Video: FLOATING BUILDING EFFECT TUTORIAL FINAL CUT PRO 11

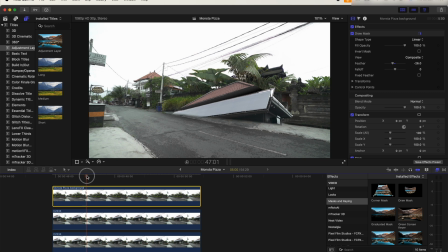[4:22]
This will make it look as if the building's coming out from the ground.
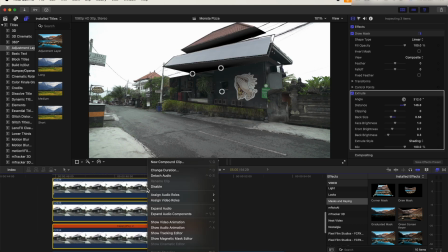[4:26]
Next, I'm going to select the three building layers and right click and then add them into a new compound clip.
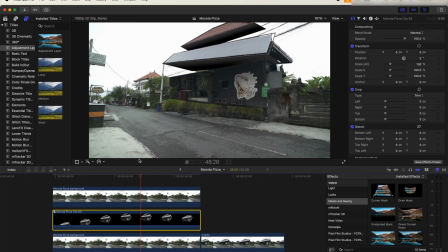[4:32]
And because the animation's really slow, what I'm going to do is retime it. Let's add a speed ramp here, hold down shift and press B, and then also add a speed ramp before they start coming back down again.
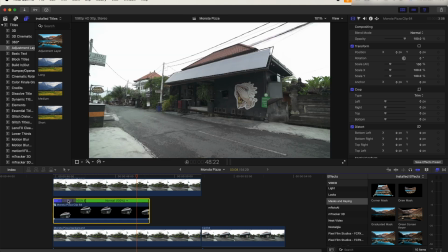[4:46]
Now we can speed up the first half of the animation and speed up the second half to fit the video.
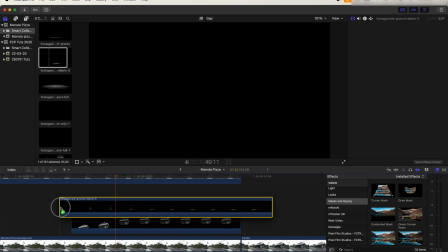[4:55]
So next we can drag in some VFX and just move those into position. You can get these explosions and stuff for free from Production Create. I'll leave the link to their website in the description.
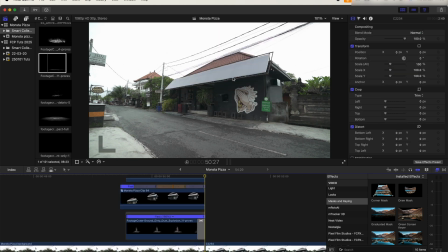[5:07]
Next, I'm going to add some shake effects and a zoom out from the house at the start, just to add a bit of movement to the shot.
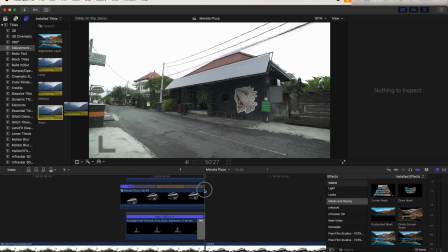[5:15]
So for the shake effect, I like to add an adjustment layer in. Adjustment layers don't come with Final Cut Pro, but it's a free plugin that you can get.
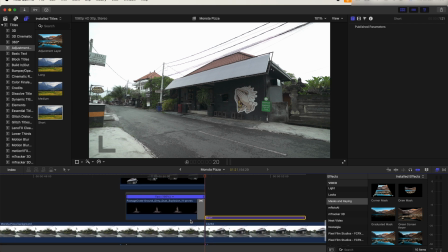[5:22]
I'll leave the link to it in the description. It just allows you to add effects to everything underneath the adjustment layer.
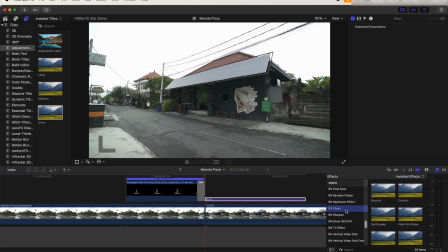[5:29]
So let's go over to the effects. And for this one, I'm going to use the bounce shake effect. There are some other shake effects built into Final Cut Pro, but I just like using this one because it has a lot more adjustments. I'll leave the link to it in the description if you want to go and check it out. We can change all of the settings up here.
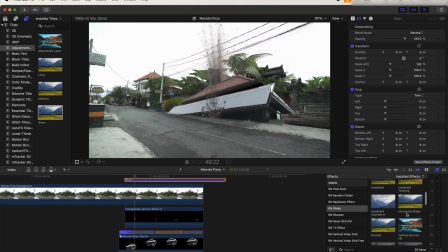[5:45]
So now when the house lands, we get a nice shake. I'm also going to add the rumble shake effect on top of all the layers at the
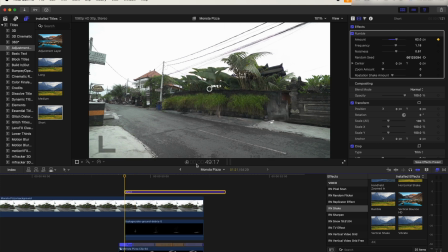[5:54]
start of the animation and just keyframe the amount from 60 down to zero.
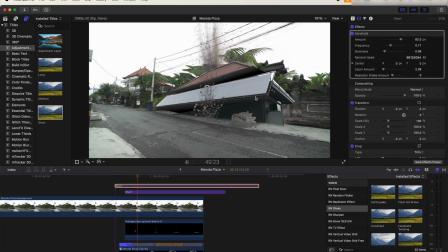[6:01]
And then I'm also going to add like a handheld shake effect onto this. And then finally, I'm going to add a zoom out from the building at the start.
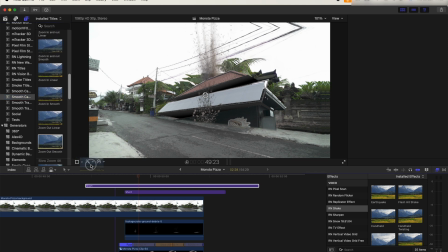[6:08]
You can do this using the Ken Burns effect. I like to use this smooth camera zooms plugin.
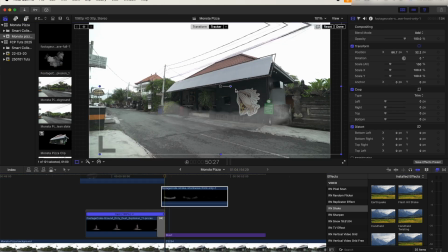[6:15]
Finally, at the end, I'm going to add some more of these impact VFX. And yeah, there we go.
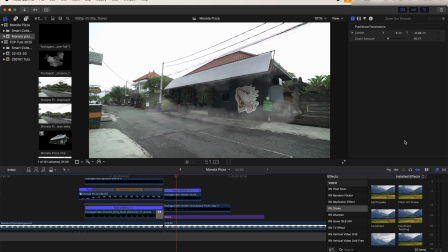[6:20]
That is the finished product. In the next video, I'm going through some more of the cool transitions and effects from this edit.
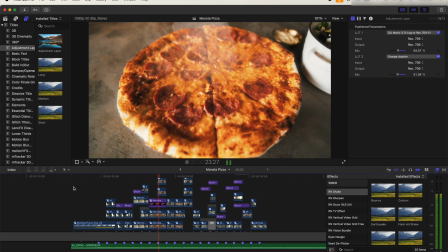[6:27]
Subscribe if you want to check that out. I hope you guys enjoyed this video, and I'll see you in the next one.